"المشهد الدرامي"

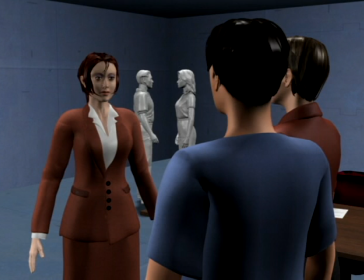[12:22]
So starting in the far camera, we go back to the hinge from where we can cut to any of the original cameras. But the scene actually has some built-in hinges already.
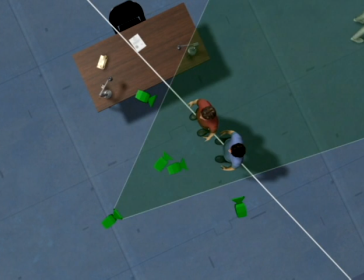[12:32]
If we forget about the woman for a moment, both the internal 2 shot on the men and each of the close-ups are already in a master relationship to the second line.
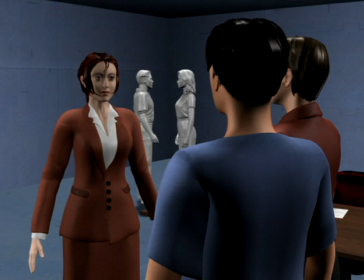[12:41]
So if we're coming from external dialogue and we want to go to the far camera, the 2 shot could be just as useful a hinge.
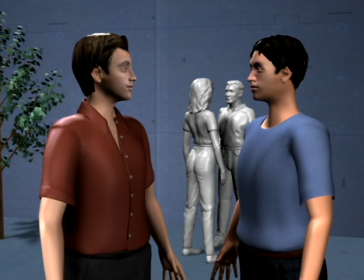[12:48]
An issue here, though, is that in this shot, the line we're coming from is still fresh in our memory, and we'd need to wait a little as we get used to the new line before cutting to the far camera.
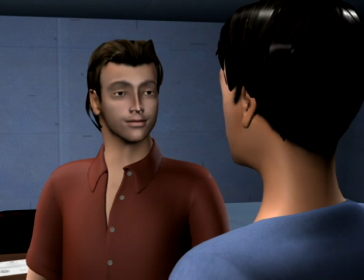[12:58]
So using the near reverse to hinge is still the better solution.
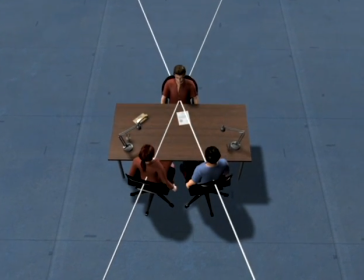[13:03]
With the A shape a little wider, we're likely to want to do dialogue between the central character and each of the other characters.
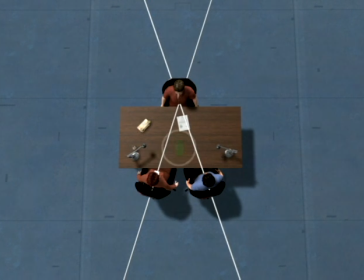[13:10]
The simplest way to get them covered is to place 3 internal cameras outward from the center, which will allow us to cut the scene in any order. But doing external reverse pairs is a little trickier. We'll first put in a pair for the red man and the woman.
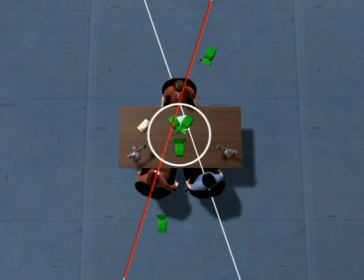[13:24]
We're placing the pair on this side of their line so the internal cameras can work as close-ups, but also because it keeps us inside the action. If we'd put the cameras out here, we'd separate the two characters and the dialogue would be more private.
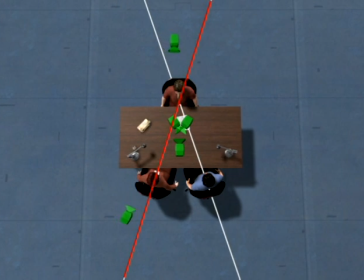[13:37]
Out here, we wouldn't be able to use the internal cameras. Let's place another reverse for the 2 men, also inside the action.
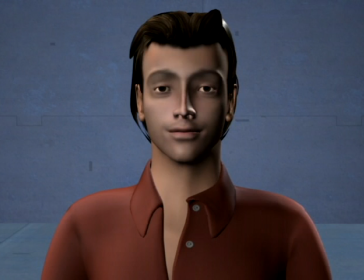[13:46]
The easiest way to connect all the cameras in the scene is to use the red man's close-up as a hinge. From here, we can get to all the other cameras.
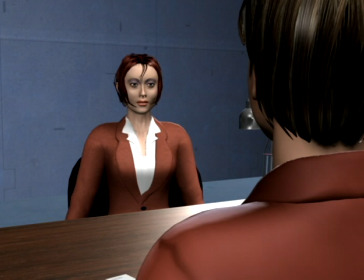[13:55]
We get easily into the external shot on the woman, the reverse on the red man, and back into the close-up.
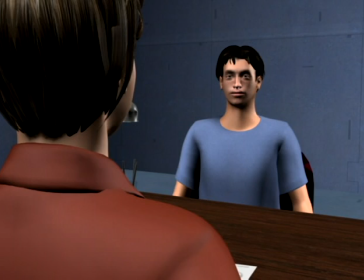[14:03]
We get easily into the external shot on the blue man, the reverse on the red man, and back into the close-up.
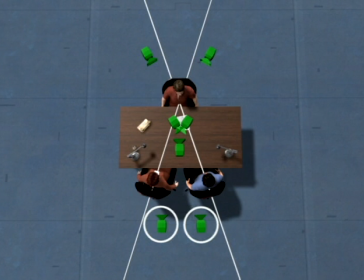[14:13]
Since these two cameras are on the same side of both lines, we can also go directly between them.
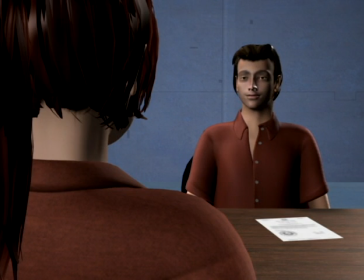[14:19]
Cutting between them, the red man switches sides in the frame, but since we understand it as 2 overlapping groups, it makes sense.
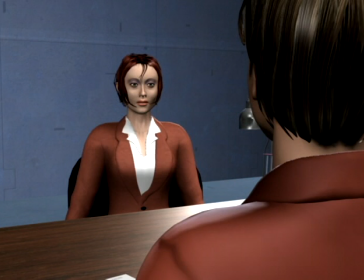[14:26]
Going between the 2 other external reverses naturally won't work. Starting in the first one, the jump across 2 lines is very distracting.
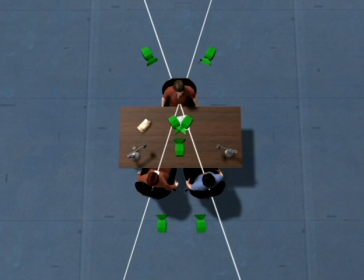[14:37]
But let's go ahead and look at what happens if we place one of the reverse pairs outside the dialogue. Here we have almost no way to get into these reverses, so this camera is the only choice for a hinge. From the hinge, let's look at the 2 only cutting options, starting with this one.
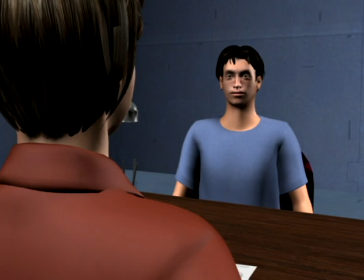[14:55]
We'll then be pivoting on the red man to the similar reverse on the woman.
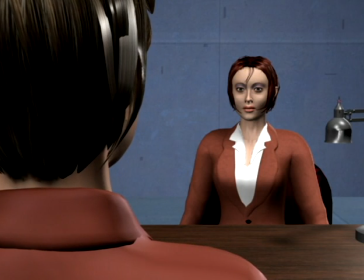[14:59]
He stays in the same part of the frame, and the two other characters simply replace each other. This can get jumpy if the shots don't look different enough, so let's bring in some background.
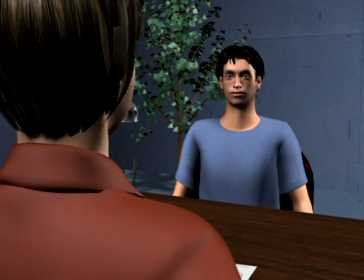[15:09]
Pivoting back, the cut makes more sense, but can still be a little on the edge because the shots are so similar.
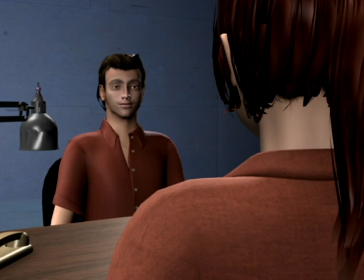[15:16]
Hinging to the other reverse is a smoother cut, but causes us to leap around more, which can sometimes be startling as well.
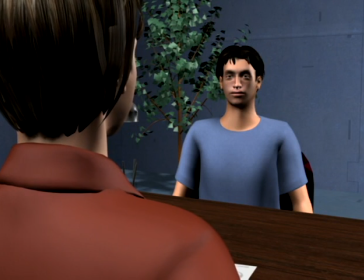[15:22]
As we go from one reverse to one on a different line, we're still pivoting on the man.
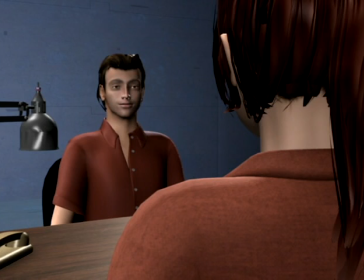[15:28]
There's no preference here because both work, and it's a choice we can make in editing. Our only concern when shooting is to make sure to build in a hinge.
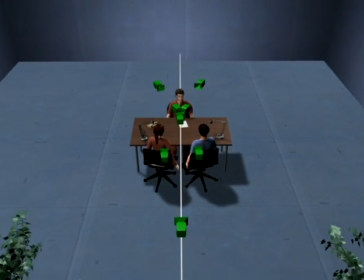[15:38]
If we want some master coverage of the A shape, a thing that works great is to place one line straight down the center and position the master on it,
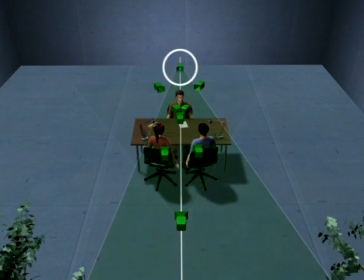[15:45]
and also a mirror on the other side.
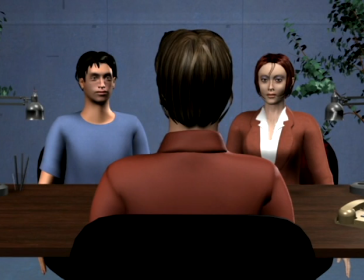[15:49]
Cutting back and forth, both cameras are exactly centered, and each shot is a mirror of the other, which can be interesting coverage by itself.
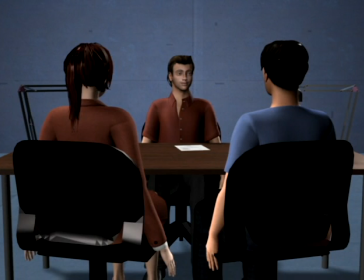[15:56]
But the beauty is that just as with a close-up on the man, we can get to and from any camera in the scene from these masters.
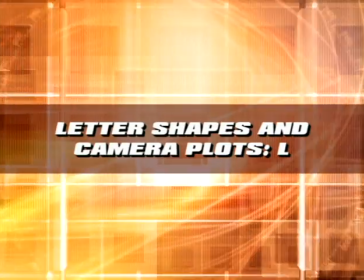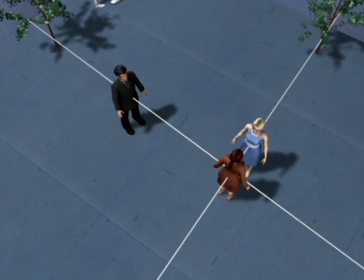[16:07]
The L shape is a variation of the A shape where two characters are lumped together and one is further away.
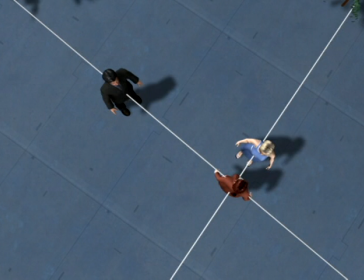[16:13]
Given everything we've already looked at, this should be extremely easy to cover. With the main conversation being between the women, we'll put in two reverses. They're on this side of the line to be nearer any conversation with the man. This camera will probably be our hinge, so we'll put in an internal shot on the man on this side of the line.
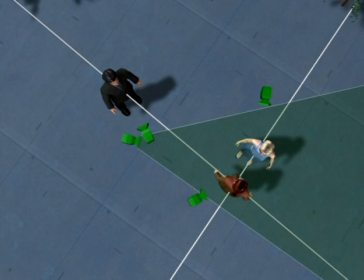[16:32]
Let's also create an internal two-shot on the women to mirror. When the conversation turns to the man, if the red woman is mainly doing the talking, we'll put in a close-up on her to mirror his close-up directly. If this is a short scene, we've already overcovered it, but let's top it off with an external reverse here and an external reverse here.
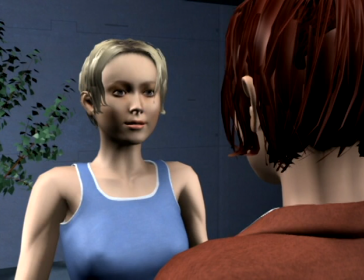[16:53]
So starting in the external reverses between the women, we're cutting back and forth since this is the main dialogue.
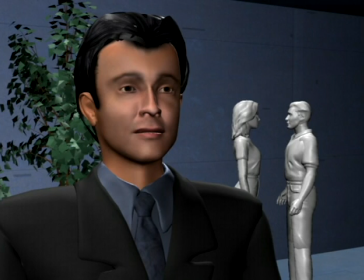[16:59]
Out in the hinge, we suddenly cut to the close-up on the man as he makes a comment. In the two-shot on the women, they turn to him.
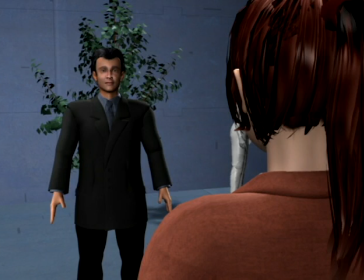[17:08]
Here we do a bit of external reverse dialogue between the two groups.
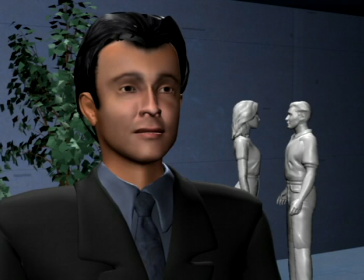[17:12]
At some point, the conversation becomes more personal between the man and the red woman, so we cut between his close-up again and her close-up.
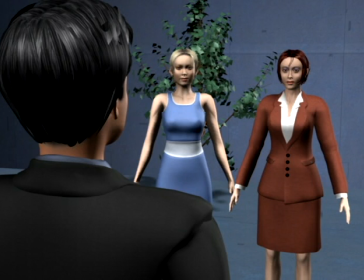[17:21]
Back in this external reverse, the women stand for a bit, then again turn to each other.
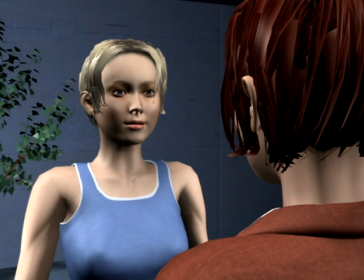[17:26]
We cut back into the hinge. And then the reverse on that line.
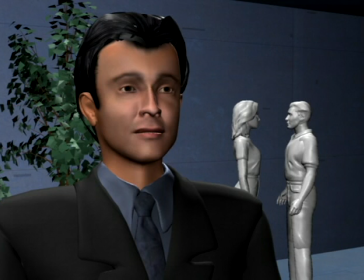[17:31]
Back in the hinge, we cut to the man's close-up again for a silent reaction.
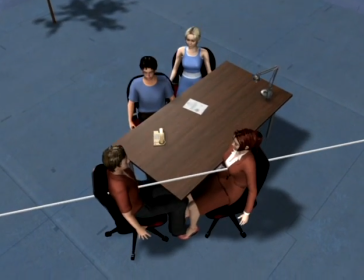[17:37]
With the L shape, let's introduce a unique way of cutting across the line.
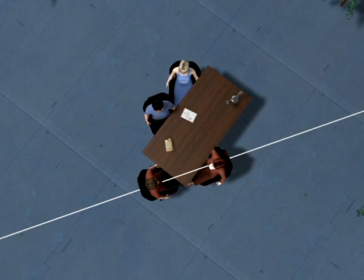[17:42]
Since the L shape closely resembles the A shape, the main difference is that the dialogue centers around two characters with a third occasionally participating, in this case the blue man. With two internal reverses on the red man and woman, we'll put a third camera for the blue man out here, still on our side of the line, and a close-up on him as well.
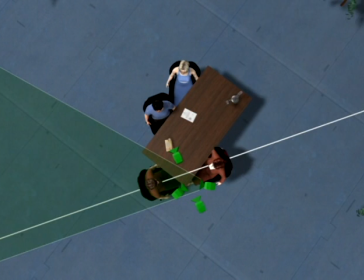[18:03]
Obviously, we'll be able to cut between these three cameras, bringing in the blue man with this camera.
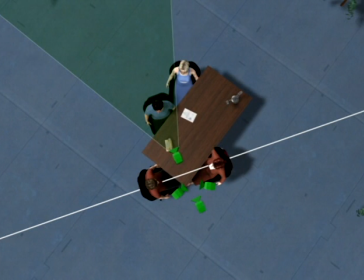[18:07]
Using that as a hinge, we can cut to the close-up, back into the hinge, and out to the reverse dialogue. That's doing it by the book, but the unique thing about this setup is that we don't need the hinge.
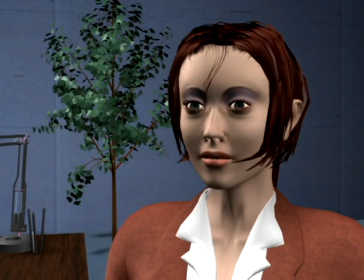[18:21]
Starting a reverse dialogue between the red man and woman, we'll be skipping the hinge and cutting straight to the close-up on the blue man.
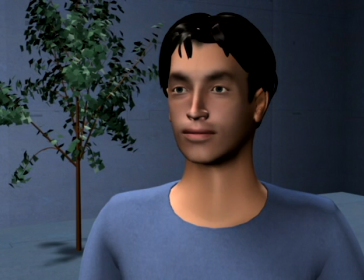[18:28]
As we cut, it makes just as much sense as it would have using a hinge, even though we're jumping the line.
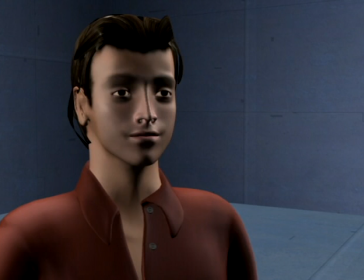[18:35]
Cutting back into reverse dialogue, the blue man was looking at the red man, so we'll cut back to him.
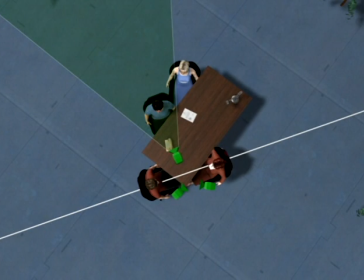[18:41]
The reason it works is that in the close-up, we really don't know how far back we are. We could produce almost the exact same shot by being back here with a longer focal length. So even though we're jumping the main line, we don't necessarily know it. This is useful because it allows us to do close-ups on all the characters on the other side of the line.
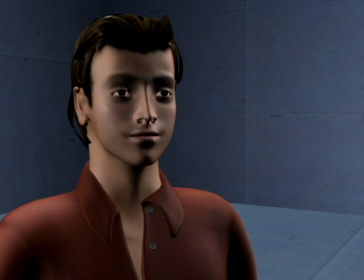[19:02]
Here we're again cutting back and forth in reverse dialogue between the red man and woman, but the close-up will be on the blue woman deeper into the scene.
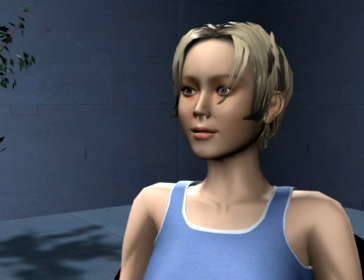[19:09]
We cut to her for a comment, but the close-up is likely to be perceived as being on our side of the line.
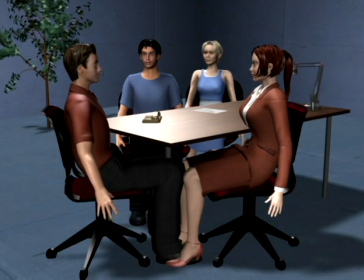[19:16]
Even if it isn't, it's close to being legal, and if we've previously established geography with a master, we'll get away with it.
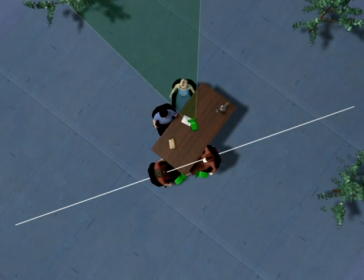[19:24]
This technique doesn't look pretty on paper, but it works and is invaluable when we're dealing with a lot of characters.
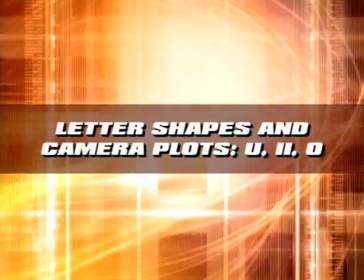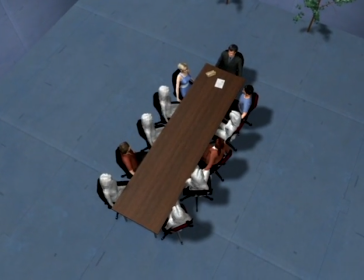[19:35]
In this chapter, we'll look at the U, I, and O shapes, which are very similar and can be handled using identical techniques.
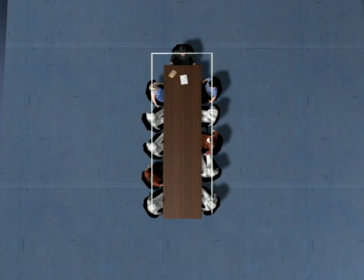[19:42]
The U shape has two rows of any number of characters and one center character to complete the U. If we remove the center character, we're left with two I shapes across from each other. If we bring him back and add a character at the other end of the table, we have a full circle or O shape.
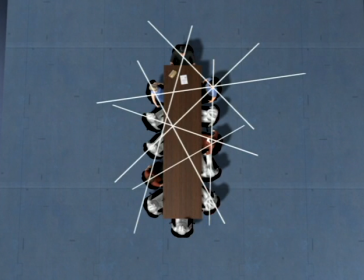[19:59]
The main difficulty here is that we're dealing with a lot of characters, and with dialogue crisscrossing the scene, we need a way to manage what is easily a very complex scene. A thing to notice is that it's generally easier to cover the scene from inside and outwards.
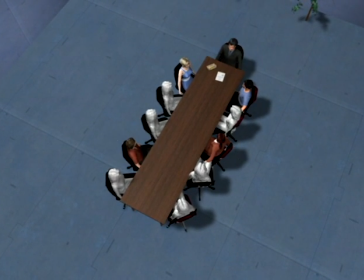[20:13]
If these three characters are having dialogue, this creates three lines, and staying within them, we can cut back and forth as we please. As soon as we move outside and do over the shoulders, we'll be crossing lines in every cut, and we'll have to work out a plan for hinging.
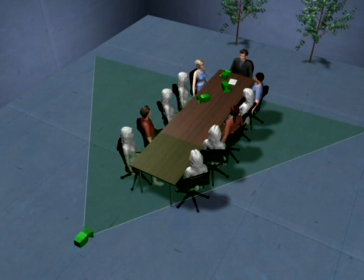[20:29]
A second thing to notice is that with a master of the scene, getting coverage and managing lines becomes much more forgiving because the geography is fresh in our minds.